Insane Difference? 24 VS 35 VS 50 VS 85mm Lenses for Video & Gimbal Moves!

24 and 85 millimeters sit on two different sides of the spectrum. They can look completely different from their background compression, their angle of view, their bokeh, and many other factors. When used for photo or video, the differences can be truly magical. I started my professional career originally on an APS-C camera in photography. Eventually, I moved to full frame and started incorporating more video into my work. In the past, I found myself mostly using zooms, but now I stick with a handful of primes as they offer a better aperture, they usually are lighter, they balance on gimbals easier, and they force me to move around to find my frame,
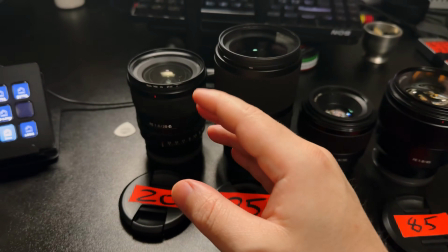which usually makes me think a little bit more about what my shot looks like. After using them more and more, I can reach for the correct tool more often than not on the first try. Let's take a walk to the local shooting range and I'll show you what these different focal lengths look like with some test footage.
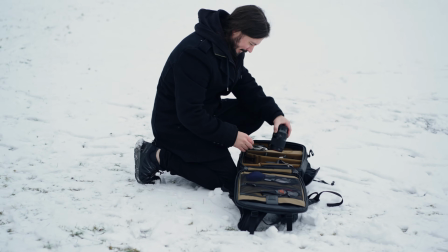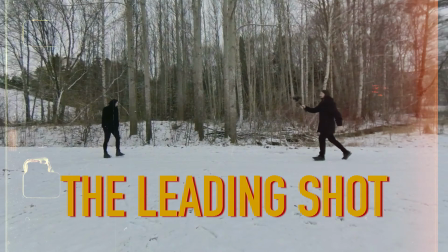To begin, let's start with a basic leading shot with our subject walking towards us.
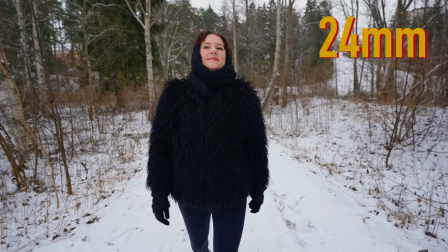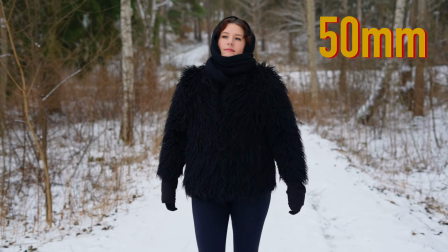One thing to note is it can be pretty hard to keep your subject in frame when you're using longer focal lengths, even if you're using a gimbal and especially when you're trying not to slip on the ice.
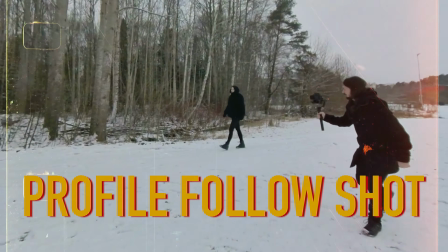Okay, next up, let's try a follow shot in profile and check out the difference there.
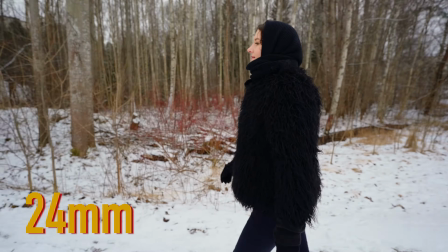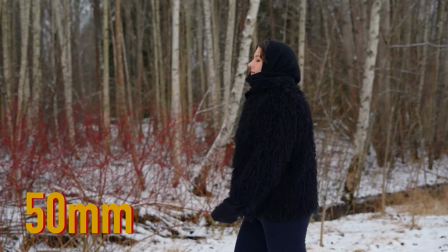Now let's do a circle, or the hero shot as I like to call it. Now forgive me as I was a little closer than I wanted to be with the 85, though I was trying not to slip, but you'll get the idea.
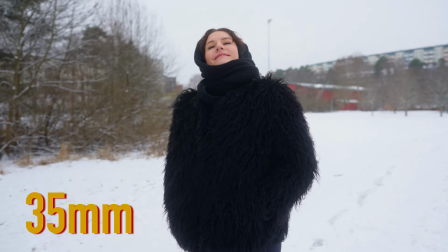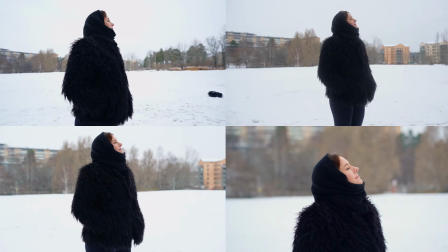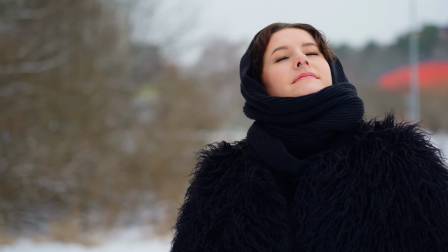So there really are a lot of differences between the wider and the telephoto lenses, notably how a person's face looks, as well as the foreground and background's perceived movement.
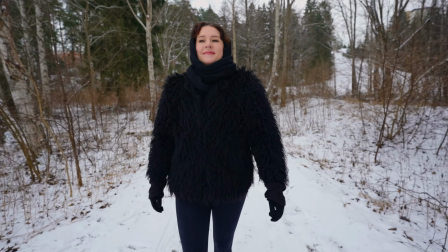Look at the 20mm and how the foreground is rushing by, and you can see even more of the location.
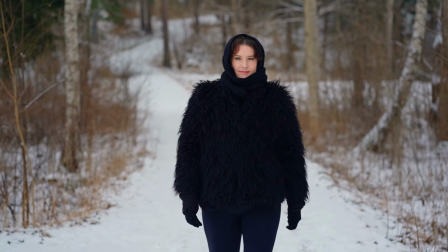Whereas on the 85, you have the subject more isolated and the background becomes more compressed, wildly different from how we see it in reality.
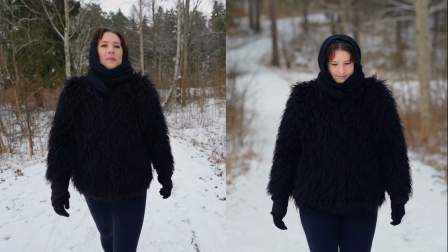Even though we are walking at relatively the same speed, the feeling of action comes through on the wide angle. You can change the emotion by simply changing the focal length. That combined with other aspects of a production, you can shape a scene or a story to have a certain feeling or an overall look.
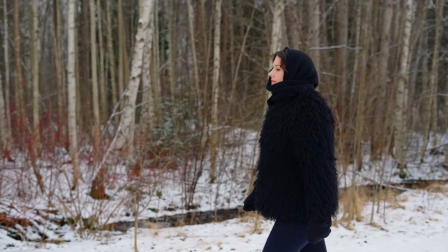With the 35, you get this more normal view, closer to how we see. With 50mm, it's starting to give us that compressed look and greater subject isolation.
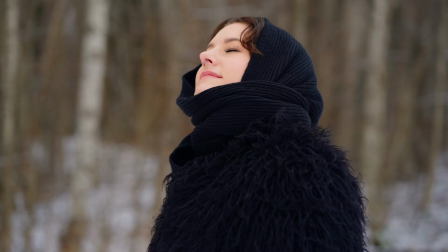With the circle shot or follow shot in profile, the 85 actually makes the movement even faster.
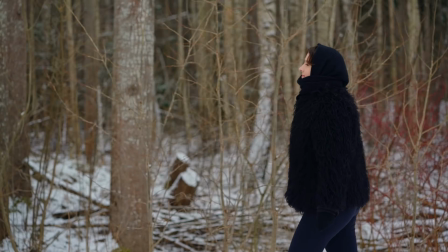Also, it can be a bit more chaotic visually.
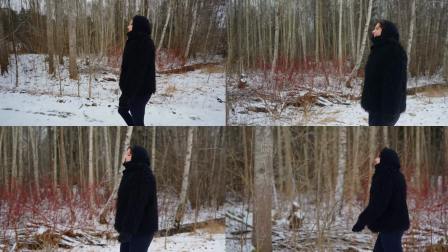Another thing to note is the parallax effect you get between the foreground and background when there's more depth in your scene, and how the different lenses reflect that. The 35mm has really become one of my favorite lenses, as it has this normal, real perspective to it. And even though I said this was 24, it's actually a 20mm, but with the active stabilization, it's roughly a 24. Anyways, this lens is almost like you're actually there. For the finale, I'll show you a scene incorporating some different movement, and we'll use all the lenses again and check that out.
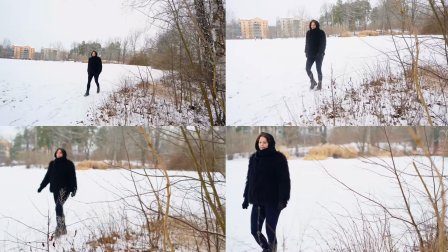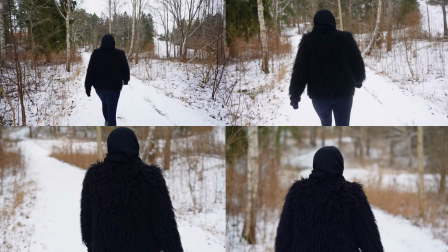Now I hope you're feeling even more inspired on how to use focal length to tell your story. Tell me which one was your favorite in the comments below and why. Until next time, shoot, edit, sleep, repeat.